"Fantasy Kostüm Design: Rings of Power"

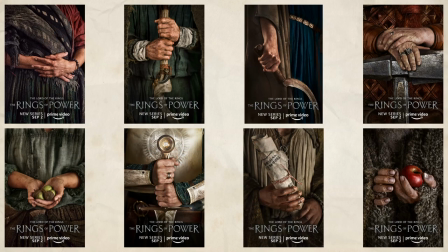Das allgemeine Problem hier ist, dass diese Poster zu generisch sind und zu wenig identifizierbare Informationen haben, um zu sagen, ah ja, das ist Tolkien, das ist Mittelerde, das ist Herr der Ringe, sondern es sieht zu generisch aus.
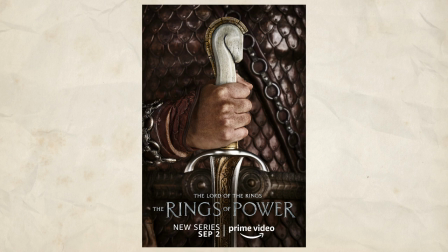Das beste Poster aus dieser Reihe wäre dieses hier mit dem Pferdekopfschwert, weil der Pferdekopf eindeutig auf Rohan hinweist und wir wissen,
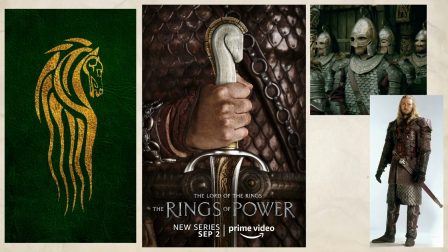dass Rohan Schuppenpanzer und Lederrüstung hat, das heißt die Lederschuppen im Hintergrund würden auch wiederum passen.
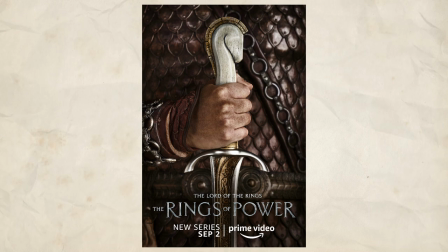Das heißt, das hier ist das einzige Poster, was mich vage an Herr der Ringe erinnern würde.
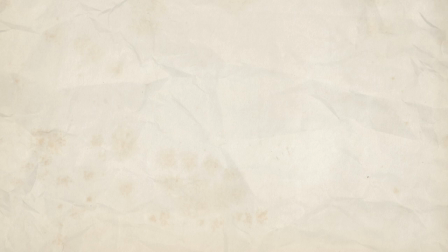Eines der großen Probleme, das Amazon Premiere hat, ist, dass wir eine klare Bildsprache für Herr der Ringe haben.
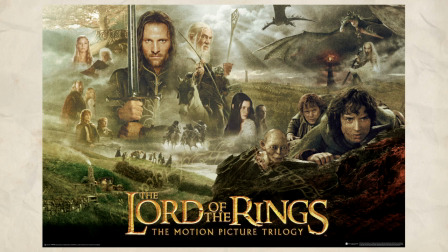Und diese Bildsprache kommt aus den Peter-Jackson-Filmen. Und dadurch, dass diese Filme einige der erfolgreichsten Fantasy-Filme aller Zeiten waren, haben wir eine sehr klare Idee davon, wie etwas von Herr der Ringe aussehen sollte. Eben weil Film ein sehr visuelles Medium ist.
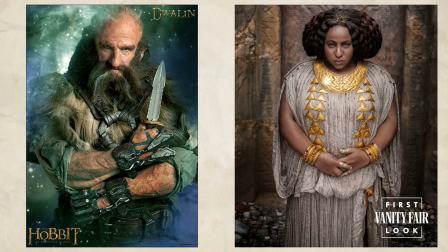Und wenn etwas nicht dieselbe Designsprache hat, dann fühlt es sich für uns an, als ob es nicht Teil dieser Welt sein sollte. Und bei diesen Designs wurde sich übrigens relativ nah an dem orientiert, was Tolkien in seinen Notizen und Skizzen vorgegeben hat.
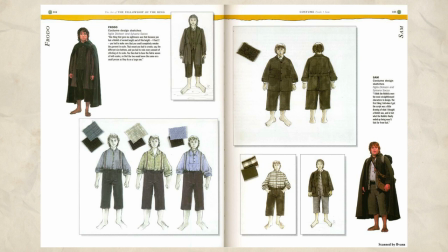Beispielsweise sind die Hobbits, weil sie im Shire leben und mit den anderen Völkern nicht viel zu tun haben, designtechnisch von diesen Völkern abgehoben.
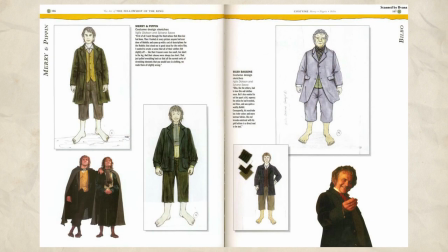Das heißt, während sich die Designs für die anderen Völker mehr am europäischen Mittelalter orientieren, sind die Hobbits etwas moderner. Das typische Hobbit-Design ist im Grunde ein Hemd, eine Weste und eine Überjacke. Und das findet sich in allen Hobbits wieder.
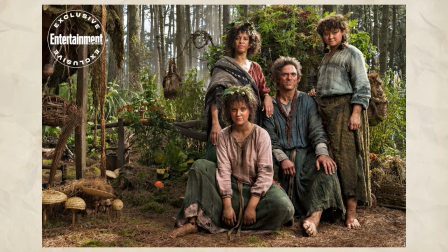Und wenn dann Rings of Power etwas zeigt, was absolut nicht dieses Design ist und mit diesem Design nichts zu tun hat, stellt man sich natürlich Fragen.
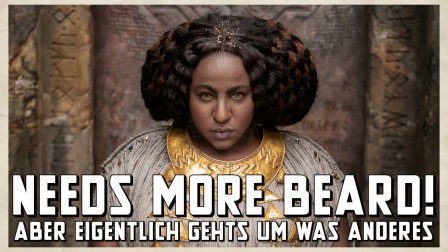Meine ursprüngliche Verteidigung dazu war, dass Rings of Power relativ weit von dem entfernt ist, was wir im Herr der Ringe sehen, also zeitlich entfernt. Und über die letzten paar tausend Jahre kann sich von der Mode her und von der Kultur her sehr viel verändert haben.
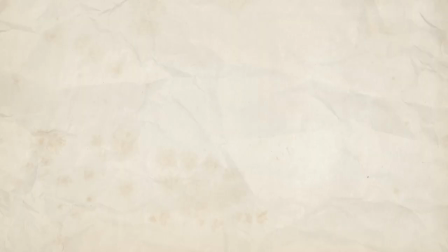Das Problem ist, dass Amazon hier die Timeline extrem zusammengedampft hat und dass wir deswegen nicht wirklich viel zeitlichen Unterschied haben. Um euch zu erklären, was ich meine, das hier ist Isildur.
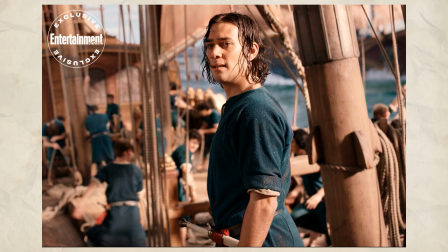Für die von euch, denen der Name Isildur vage bekannt vorkommt, Isildur war der Typ, der Sauron den Ring abgeschnitten hat.
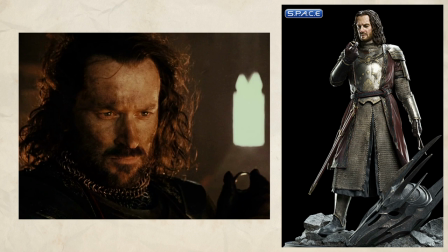Und laut dem, was Tolkien geschrieben hat, ist Isildur etwa 235 Jahre alt geworden.
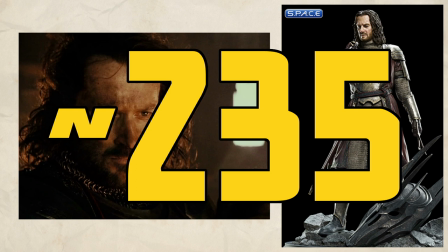Und wir wissen ziemlich genau, wie Isildur ausgesehen hat in den Herr-der-Ringe-Filmen.
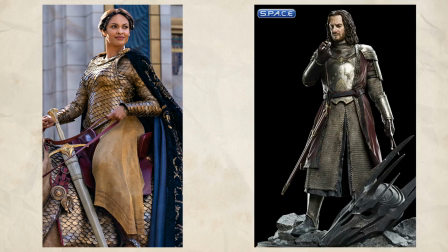Das heißt, wir müssten uns von dem hier zu dem hier entwickeln in weniger als 250 Jahren. Und wenn man das mit der Rüstungsentwicklung aus der echten Welt vergleicht, ist das einfach nur unrealistisch.
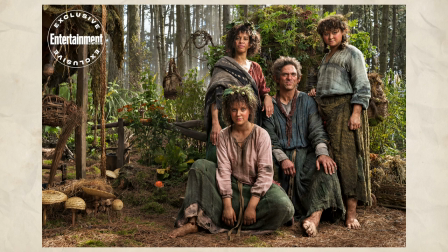Das heißt, die Kostüme, die wir sehen, sollten deutlich mehr an die Filme angelehnt sein, als an was auch immer das hier genau ist. Okay, aber der Fan des Halber sei gesagt, man kann bei einigen Designs gewisse Parallelen erkennen.
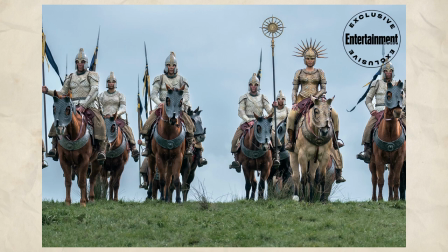Wenn wir beispielsweise einmal diese Reiter nehmen, kann man bei den Helmen ungefähr sehen,
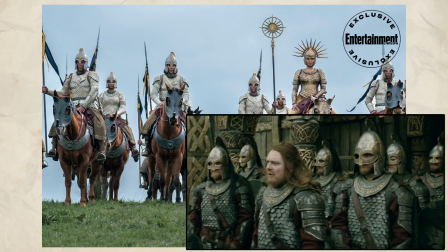dass sie an die Rohan-Designs angelehnt sind und die Rohirrim haben, wie vorher schon erwähnt, auch Schuppenpanzer.
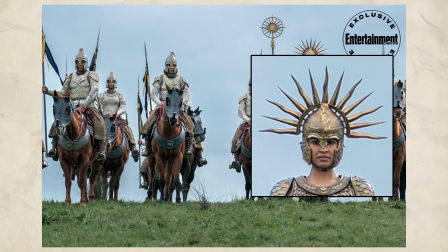Das heißt, auch der Teil würde soweit passen. Aber weder dieses Sonnenkamm-Dingens noch diese
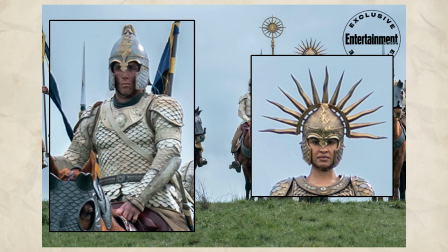muskelnachvollzogene Rüstung auf dem Torso würde wirklich in Herr der Ringe reinpassen.
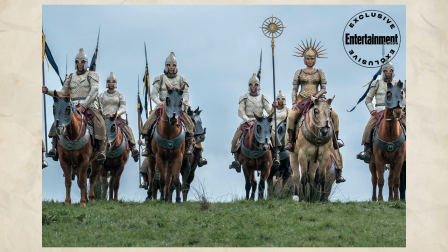Das heißt einfach vom Gefühl her ist diese Designsprache zu weit vom Herr der Ringe entfernt, um in diese Welt hinein zu passen. Und wenn man ein Kacknerd ist, so wie ich, ist es zeitlich nicht weit genug entfernt, dass man solche harten Änderungen legitimisieren könnte.
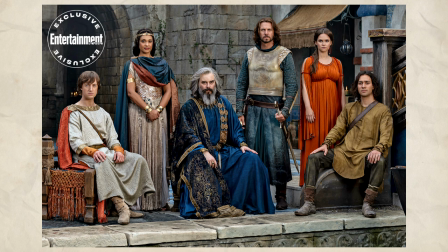Nehmen wir beispielsweise einmal diesen Promo-Short von den Menschen von Numenor. Es gibt hier vereinzelte Design-Elemente, bei denen ich sagen kann, okay, das sieht ein bisschen nach Herr der Ringe aus.
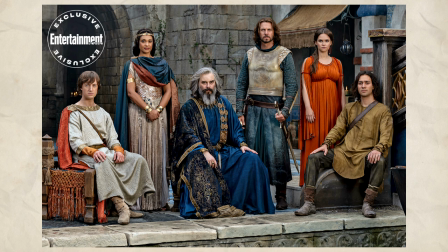Beispielsweise haben wir bei dem Typen in der Mitte, da steht ein relativ klares Langschwert und wir haben bei der Dame mit der Krone einen dekorativen Schuppenpanzer. Beide Sachen, die theoretisch auf Herr der Ringe hinweisen könnten, wenn man ein bisschen die Augen zudrückt.